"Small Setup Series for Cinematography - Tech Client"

Yoo-hoo and hi and welcome back. It's been a little while since I've done a video. I've had some personal things to take care of, but I'm back and I'm going to start something that I'm calling the Small Setup Series for cinematography. And these are basically shoots that I've done that have been very small setups, whether for budget, lack of space, lack of time, or in the case of what we're going to look at today, COVID being around. So this video is something that I was the DP for in sometime in late 2020, I think, or whenever it was that, we were all getting back to the cameras and filming things. And this client wanted to do this video for a long time, and then COVID hit. So I'm just going to start going through it and kind of talking about how it came together and all of that good stuff.
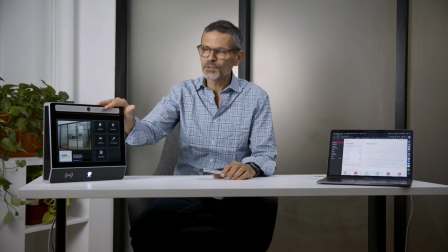So here we are at the beginning. Now the room that we're in here,
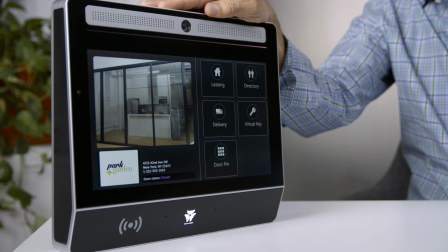the client rented this floor of this building, and before they could move in, New York City shut down completely.
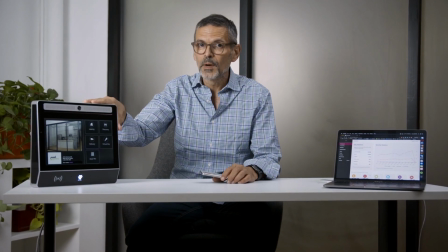So there was nothing in this room that we're filming in but a bunch of tables and chairs all stacked up on top of each other.
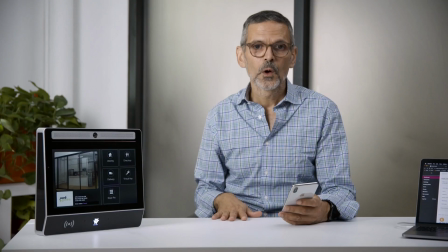And it was really the only place that we could shoot this. So we made the best with what we had. This is a small setup because not just because of the lights we used,
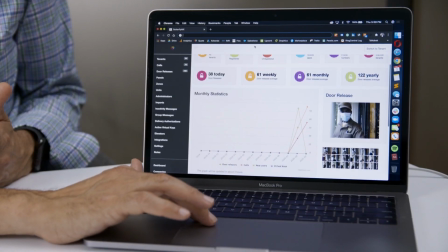but also was just me, working camera, and an assistant that I had to set lights up. So very, very small team, if you can even call that a team.
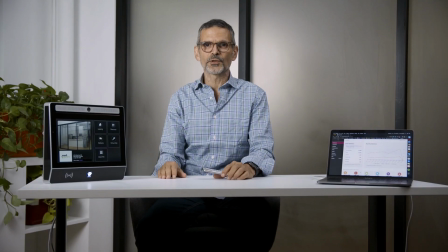So we came in here and on this shot here, this wide shot, there were windows to camera left.
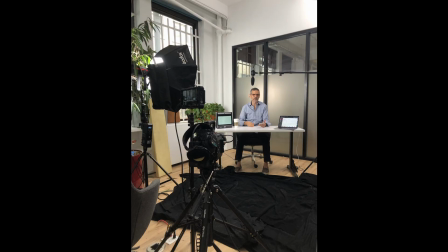So I augmented that with a nice big softbox, which you see in this picture here. And that just did a really good job of just ending up smooth on the side of his face.
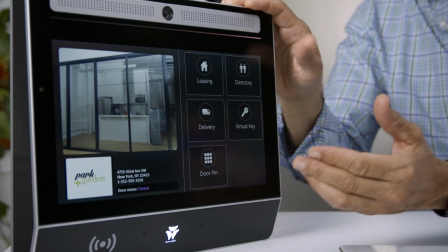I'm going to talk about this close up here while we're on it because it was COVID, I was using a zoom lens, so I didn't move the camera any closer to him.
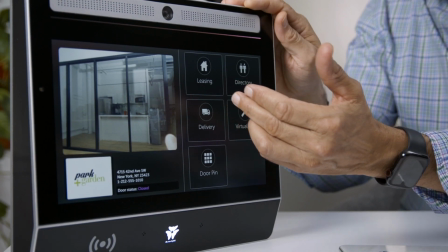This was zoomed in to get this shot. I think I was on a 24-70 for these close-ups, and this would have been 70mm zoom. And I was 10 to 12 feet away from the talent as he was going through this.
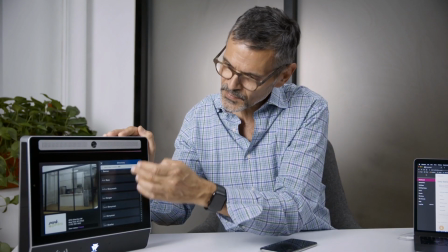Here we are in this shot again. Now to fill in the dark side of his face, so camera right,
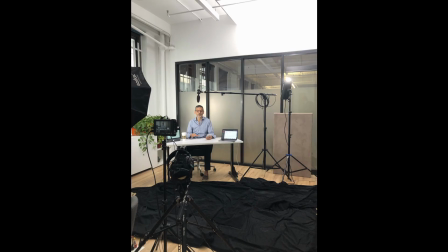I just shot an aperture up into the white corner, which you can see in this picture here. And that did a really good job of just filling in the darkness on him. It also put some light over on the plants that you see on the left side of the camera.
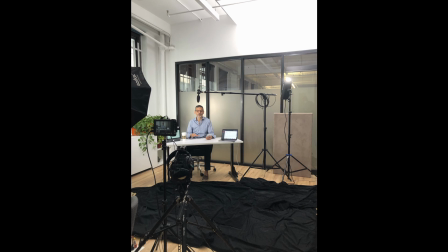I mean, there was nothing in this room, and we just thought, can we just get any kind of color in here? So we just put the plants in there. And it's what we had to do.
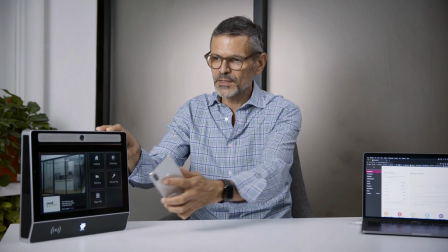Another thing about this shoot is that there was a lot of echo, even though this room was tiny, there was a lot of echo that just made it obvious that, it was being recorded in a small room.
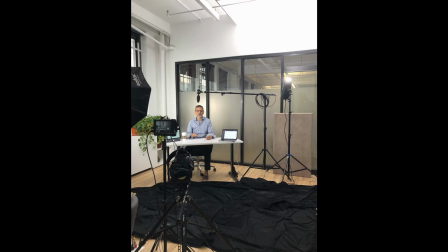So my assistant and I laid out blackout drapes, blackout curtains on the floor to just soak up some of that sound. And you can see them in the shot, and it really made a big difference. So that's always something to think about. If you need to deaden the sound, throw blankets, carpets on the floor, whatever you have.
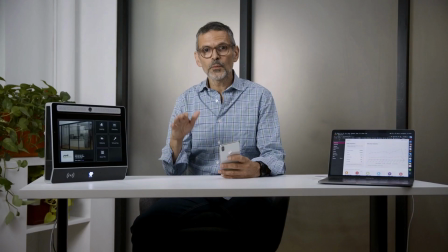The other thing that I'll say about this is it was basically a 3-light setup. So we've got the big light, the key light on his left. On the right side of the camera was the Aputure bouncing up into the corner and just off the white ceiling and wall and just filling up the space. And then behind him, there's a frosted glass. I tried to lift the camera above the frosted glass because above that there was regular glass, and hit him with a light to separate him from the background, and honestly, it looked really terrible.
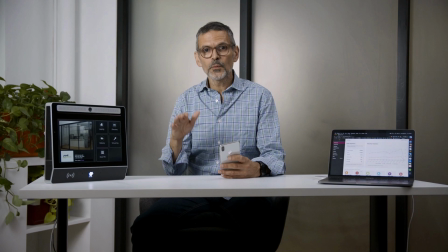So I had my assistant just hit that frosted glass with that the 120D. There's just this halo around him, which is really nice, and it draws attention to him. And he's already taking our attention because as soon as the video starts, he's looking right at the camera, he's looking right at the viewer.
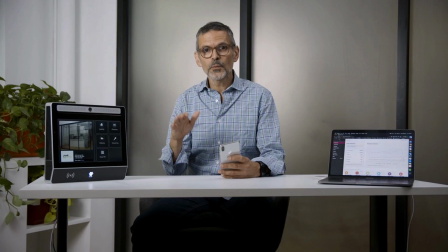But this just adds that little bit, that nice halo around him, draws the eyes there. Outside of the halo, everything gets a little bit darker. There's kind of a natural vignetting thing going on there. And I think it came out really well. We didn't want to go for an overly dramatic look and overly shadow and all that.